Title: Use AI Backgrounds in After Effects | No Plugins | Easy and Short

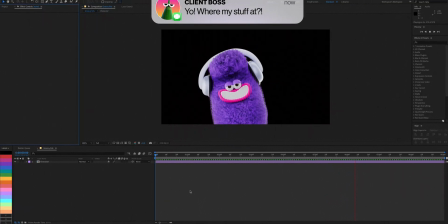0:00 So hear me out, you're working on a project, the boss is on your case, and there's no time.
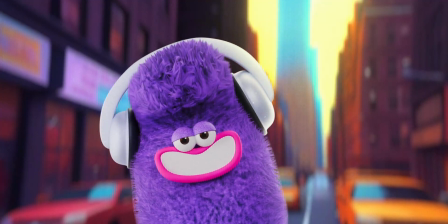0:06 You need a background fast. It could be a street, a beach, or a simple living room. What do? Who you gonna call? Ghostbusters? No, they blocked us. We're gonna AI that shit. Hit the subscribe button and let's get into it.
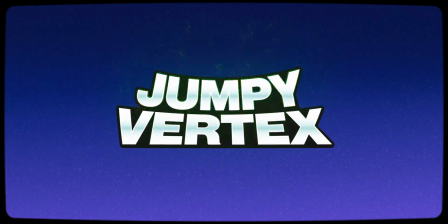Generating AI images isn't quite new. Just look at all these videos with people pointing at stuff. But in this episode, we'll not only generate them, we'll also make it seem like our character is a part of that AI background.
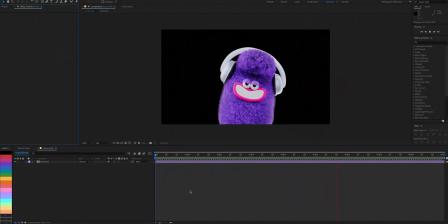0:44 Let's have a look. Here's one of my buddies enjoying the latest hits. The scene seems kind of boring and he looks kind of creepy in the dark. So let's add a background to make it much better. Visit the link in the description and it'll bring you here to the realistic vision model. This is a great AI model and you can generate all kinds of images with it for free.
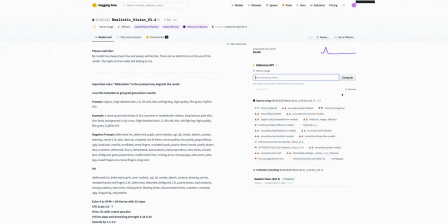1:08 All you need to do is enter your prompt here. Let's keep it simple.
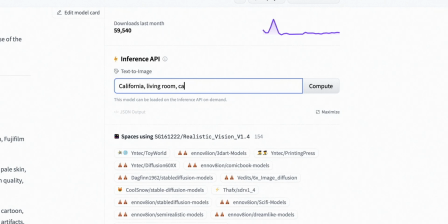1:13 I'll go with California, living room, cartoon, animation, 3D, and soft lighting.
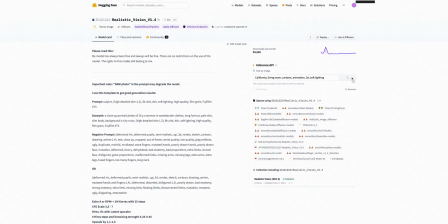1:21 Now just hit compute. This'll generate a different image every time you hit it. You can give it a try a few times until you find the one that you're happy with. Like this one. Now all you need to do is to drag it to your desktop.
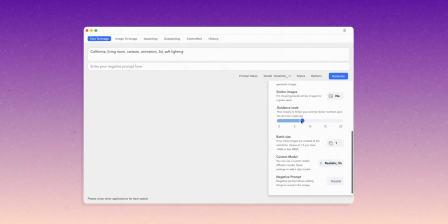1:39 You can also use this model offline with more advanced options. Would that be something that you'd like to know more about? Let me know in the comments. Now import the background into After Effects
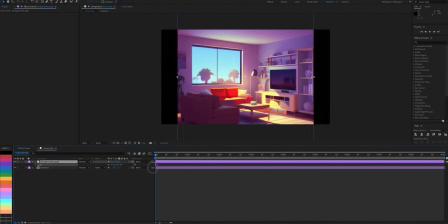1:52 and you'll quickly notice that its quality is in potato res.
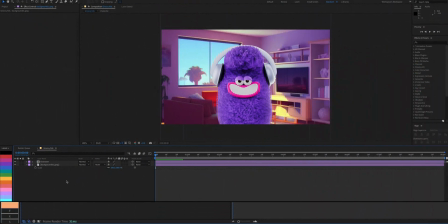1:57 But don't worry about it, we'll fix it. Create a new adjustment layer and add a camera lens blur to it. We're gonna increase the blur radius to 20 because we want our character to be in focus.
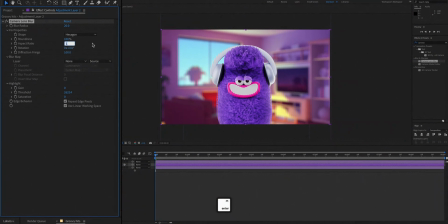2:13 And we'll also increase the roundness to 100% and the aspect ratio to 0.5 for that anamorphic blur. This'll make it look more cinematic. Next, we'll pre-comp the background into its own comp.
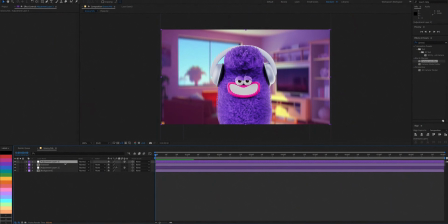2:33 We'll bring in another adjustment layer over all the layers and we'll add an optics compensation effect and increase it to 39.
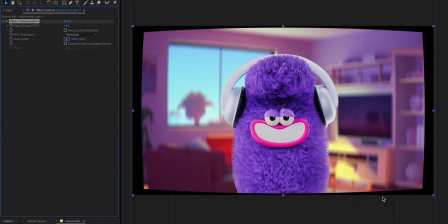2:43 You can see how it's affecting the scene. We want the exact opposite of this distortion, so we'll switch reverse lens distortion on.
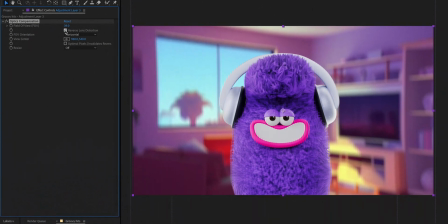2:52 To make the layers go together much nicer, we'll add a glow effect.
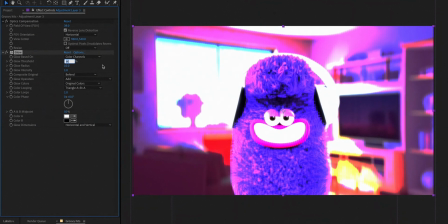3:01 Raise the glow threshold to 98, so only the brightest parts of the scene have the glow.
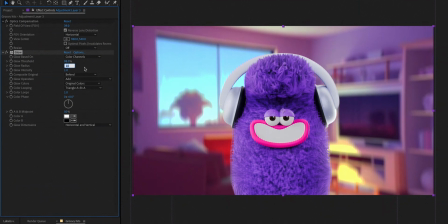3:06 Next, we'll make the radius 200 and intensity 0.5. We'll duplicate it now and increase the radius to 600.
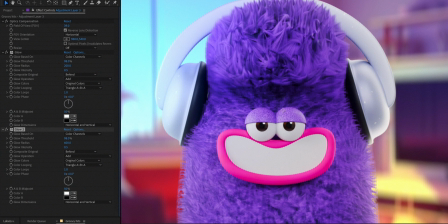3:20 Let's also add a noise HLS effect to make everything have the same texture. Switch noise type to grain and increase lightness to 2%. So it's quite subtle. Now if you notice the character doesn't seem to be a part of the scene and that's because of the lighting.
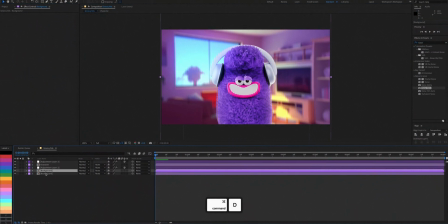3:40 To fix this, I'll duplicate the background comp and name it lighting. Now let's bring it over the character layer.
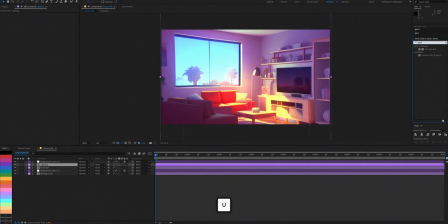3:49 Add a Gaussian blur and increase its blurriness to something ridiculous like 102. And change its blending mode to soft light.
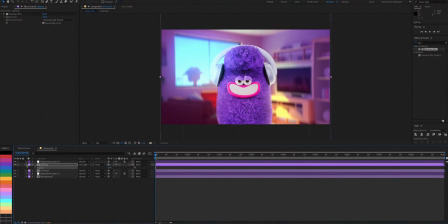4:01 Now the lighting seems more accurate. Here's before and after.
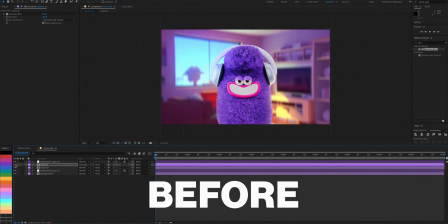4:07 Before, after.